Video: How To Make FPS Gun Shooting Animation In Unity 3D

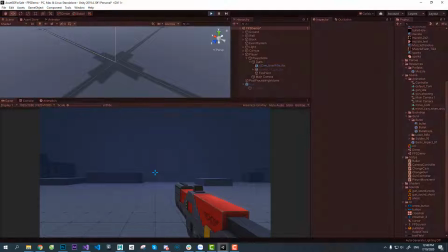[0:00]
Hello everybody, how it's going? Welcome back to my channel and in this video today I'm going to show you how I animate gunfire for shooting game.
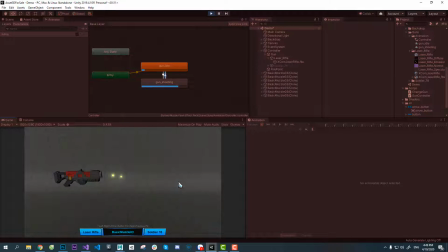[0:09]
If you are new here, thank you so much for clicking and my name is Duc. I'm making video for animation and visual effects.
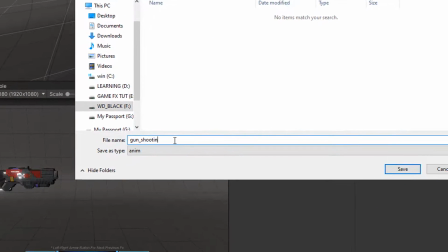[0:17]
So please consider to subscribe my channel. So now let's dive straight into the content.
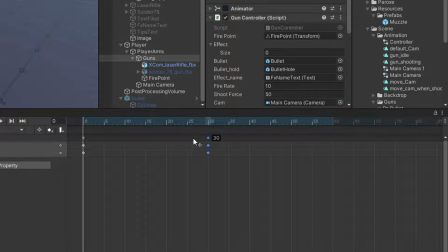[0:22]
Let's animate shooting animation with frames and as soon as we click the mouse, the gun barrel will bounce and drag back just a little.
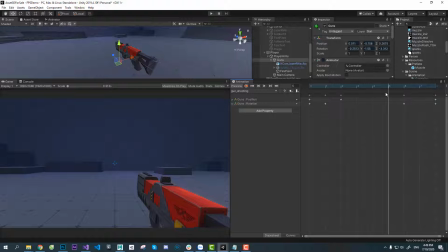[0:30]
Motion amplitude should not be too large otherwise fielding will not be real.
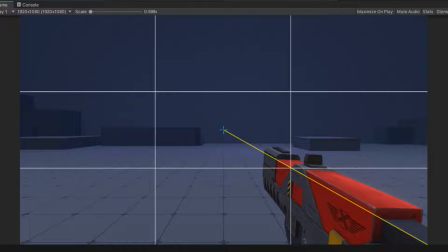[0:35]
I set the position and aiming direction for the gun according to the rule of threat and the barrel was pointed towards the center of the screen.
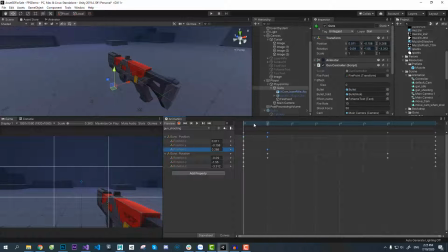[0:45]
Keyframes of position and rotation is now in the frame 1. I will offset the position keyframe back to make it more overlap overlapping and follow through is one of the 12 principles of animation and it will make the movement smoother
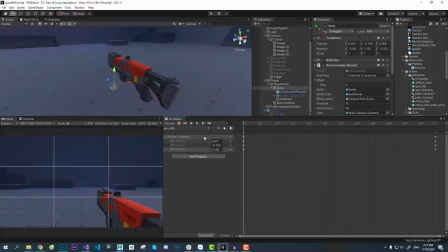[1:02]
next step is animate idle animation as you can see over here I animate idle with 80 frames or 100 frames you can choose your number just make sure it looks nature keyframe
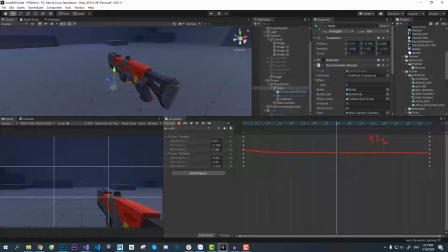[1:23]
in between here for position you can make it go up or down it's up to you here I make it go up next step is very important to make idle look more interesting we will set the keyframe for rotation depends on the gun go
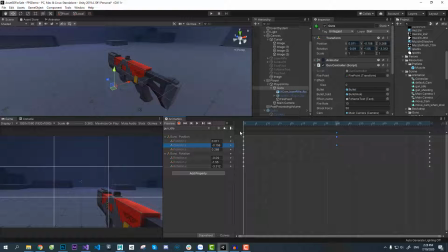[1:41]
up or down if the gun go up so the rotation will turn up if go down the rotation will turn down then we can offset the rotation keyframes by few frames you can offset how many frames do you want and
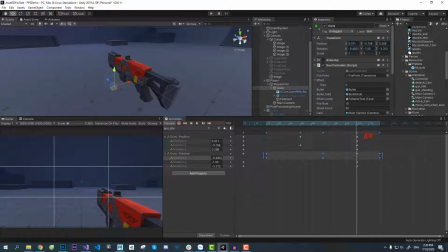[2:00]
over here I offset it 20 frames and because idle is the loop cycle animation so we have to insert keyframe here then delete the last one next just copy the keyframe at 100 and paste it back to the first
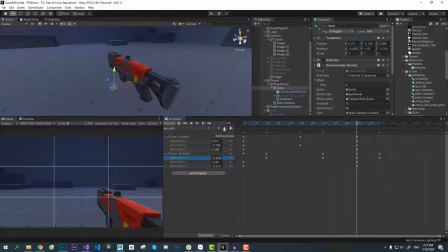[2:20]
frame one more one more thing here is make sure our curve is smooth so I switch to curves view now
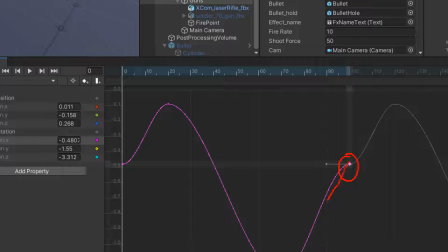[2:33]
you can see our graph of x axis is not being seamlessly so the last thing we have
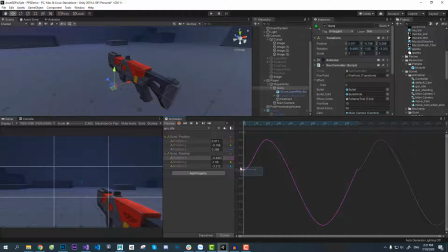[2:41]
to do here is adjust the tangent so make this graph seamlessly and we
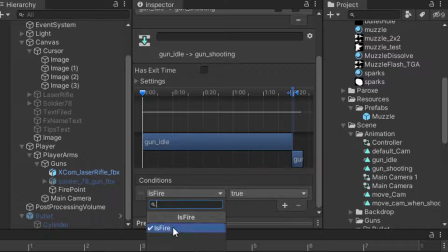[2:48]
are done I made a boolean variable for transition from idle to shooting and back from
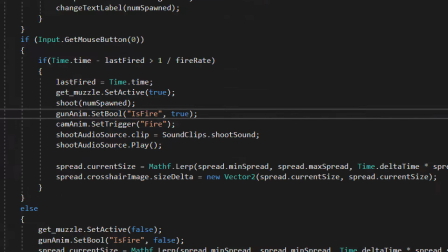[2:54]
shooting to idle and set trigger for camera
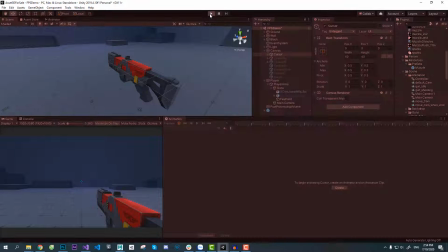[2:59]
animation as well metal flash effect using impact
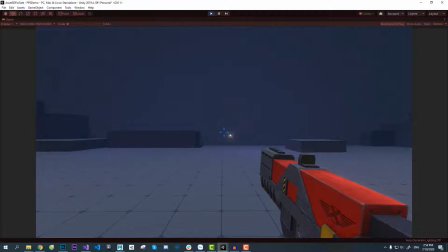[3:03]
shape texture and you might want to click the video on the screen now and that's pretty much it thanks for watching and see you in the next video